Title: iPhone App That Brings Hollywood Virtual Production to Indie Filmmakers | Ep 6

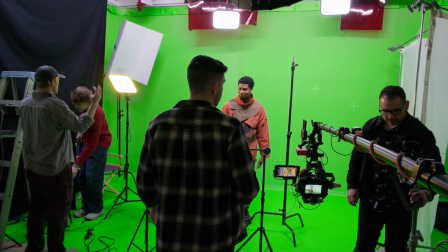266s
We're filming the sixth episode of Friends of Sophia, Tidbits and Bytes. This episode, Bytes is telling Tidbits his sort of backstory, and it also reconnects us to the first episode.
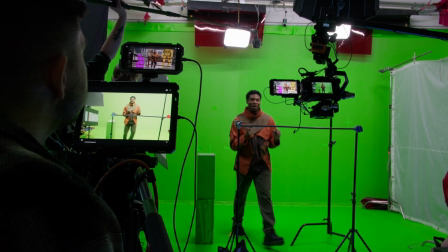276s
The two characters are going to be in an elevator, descending through this company tower.
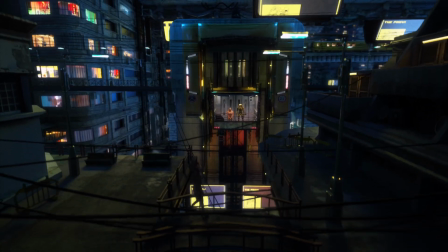280s
We're going to pull back and see the scope of this world. also with some cutaways and if you look at the crew that we have we have about seven people we have a fairly small green screen stage here and we're able to tell this big massive story with very few resources and a big part of that is with Jet Set.
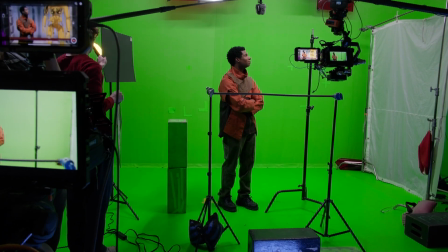298s
When you're on set with Jet Set whether you're on a green screen or in a physical location you can get a real-time preview of your scene or set extension.
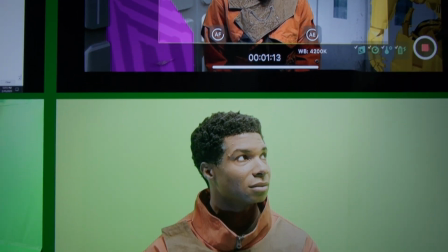306s
For this series we've been shooting the entire thing on a green screen with fully 3D environments.
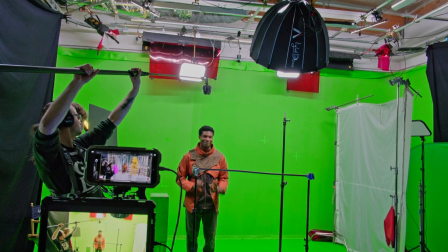311s
We set up Apple boxes and light stands and C stands to give BJ, who plays tidbits, an eyeline and something to interact with.
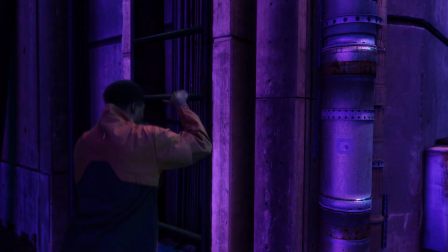319s
Having a physical interaction with the 3D set worked really well in episode 3, so I wanted to do it again here with the elevator railing.
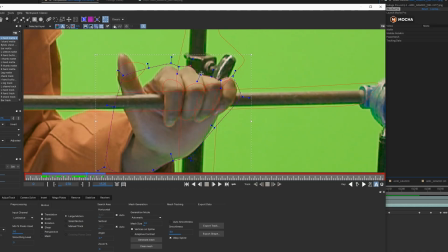327s
It required a bit of rotoscoping work, but it was worth it.
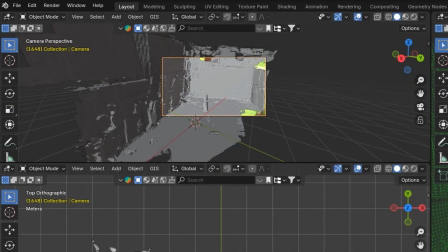330s
In Jet Set, you do a 3D scan of your set so you can use this mesh to line up your virtual environment perfectly.
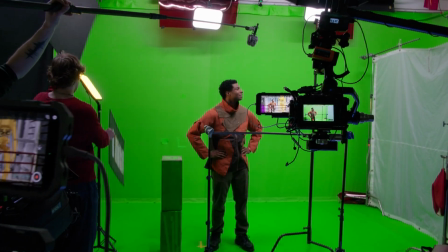337s
As you're shooting, Jet Set is tracking your camera position. You calibrate the iPhone camera to your camera so all that data matches your footage perfectly. But let's back up a little bit because this whole process starts in pre-production, with me alone in my apartment using Blender and the Jet Set app.
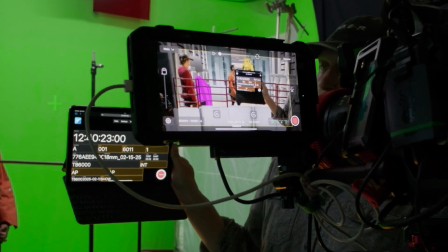354s
The 3D scenes you see in Jet Set are either USD files or Gaussian splats that you load into the app.
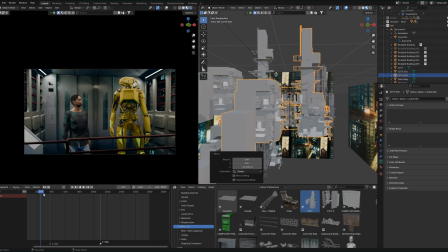360s
So I take the script and start building out the environments. I add 3D models of tidbits and bytes and animate their blocking by sliding them around.
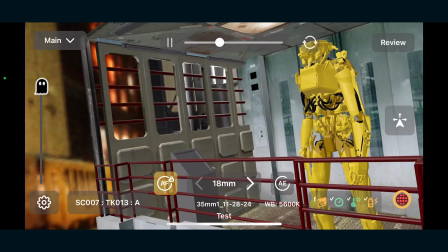368s
I usually record scratch voiceover of the lines to get the timing right. Then you can take this usd file and put it in the jet set app via iCloud. Then you can walk around your environment and find the shots you need. I make more discoveries when I'm looking at the scene through the jet set app than when I'm animating the 3d camera in blender.
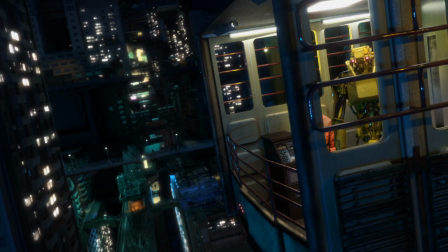385s
That's how I got this shot which I found by walking outside of the elevator. I like how it makes bytes look imprisoned and it's one of my favorite shots of the episode.
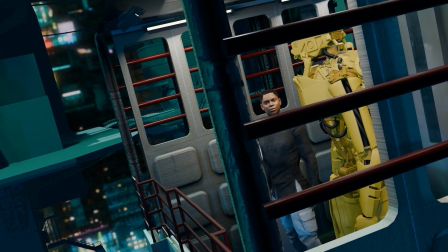393s
I'll do a take in jet set and edit all these together to get a first cut of the episode. Then I can adjust anything I need.
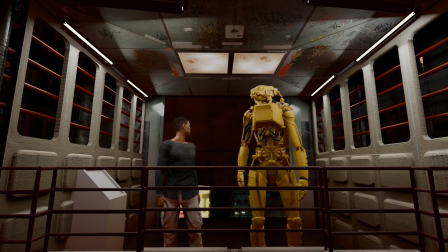399s
Blocking, the script, specific shots. So I'm on v2 or v3 of the edit before we're even on set.
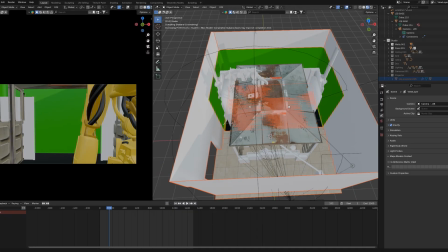406s
Then I put all of this into a production plan. I import a model of the green screen studio and I rigged up a simple jib in blender.
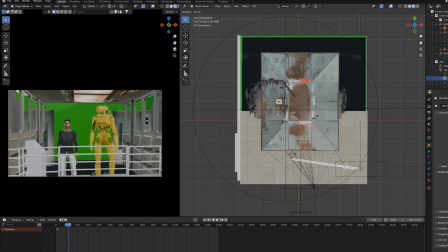413s
That way I can recreate the shaky handheld shots I got with the iPhone with something that we can actually achieve in the space we have.
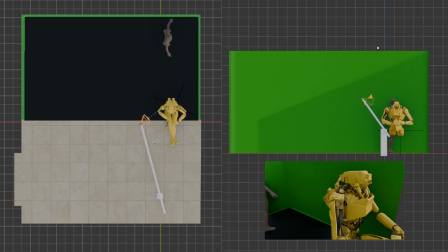420s
I can also export this for the team, like this more complicated shot in episode So by the time we're on set,
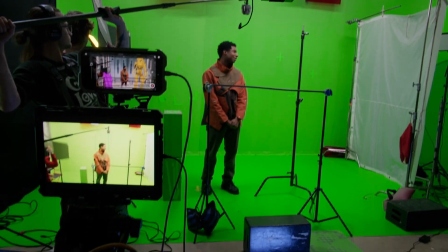426s
everyone knows exactly what we need from each setup we're getting. So we have a really succinct production plan. We only need to get seven specific shots for this episode of our actor here on set. And then we'll be able to edit the whole episode together.
Cut. Beautiful. We got it.
We're done with episode six. And Jet Set's super helpful in post-production.
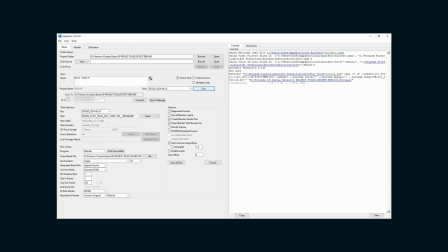447s
You use an app called AutoShot, which Lightcraft also creates, and you run all of your Jet Set takes through there.
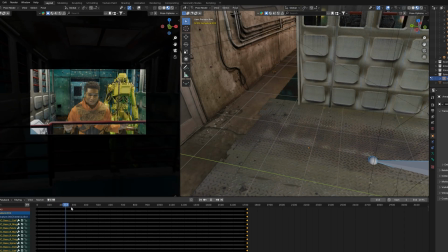453s
It will generate a blender project file for your scene, with the camera tracked and your footage on a plane keyed in 3d space.
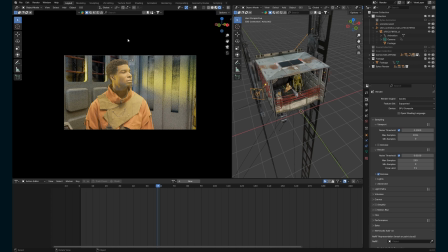460s
And the chroma key nodes are really good, I use them as the actual key for this episode.
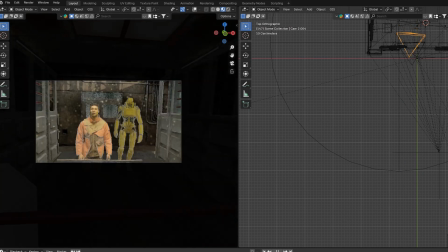465s
You can choose any project file to open your shot into, I like to open it in the low poly usd file version because that's what I was looking at on set.
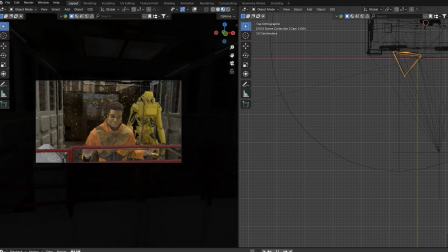474s
That way the project file isn't bogged down with all the details of the 3d scene if I need to make any adjustments.
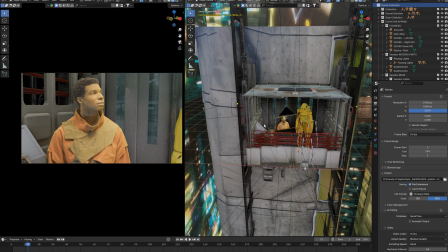479s
If you have the set built full res already, you just append that into your project and your shot is ready for final tweaks. And all of this is done in minutes. It takes a little bit longer if you use the AI mats in auto shot, but I can get through an entire episode's worth of shots in a day.
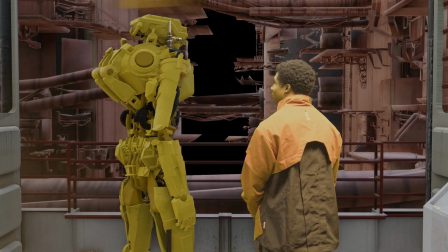497s
That way I can watch the episode in a post-vis mode instead of looking at green screen footage.
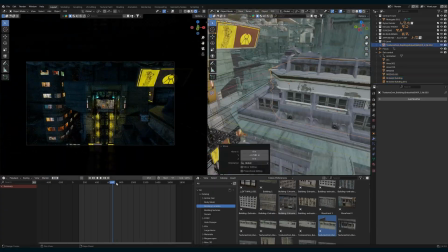502s
Then I add all the details, render things out, and have an episode in about a week or two. If you factor in that I have to edit the episode first, then I have to write, shoot, and edit these behind-the-scenes YouTube videos.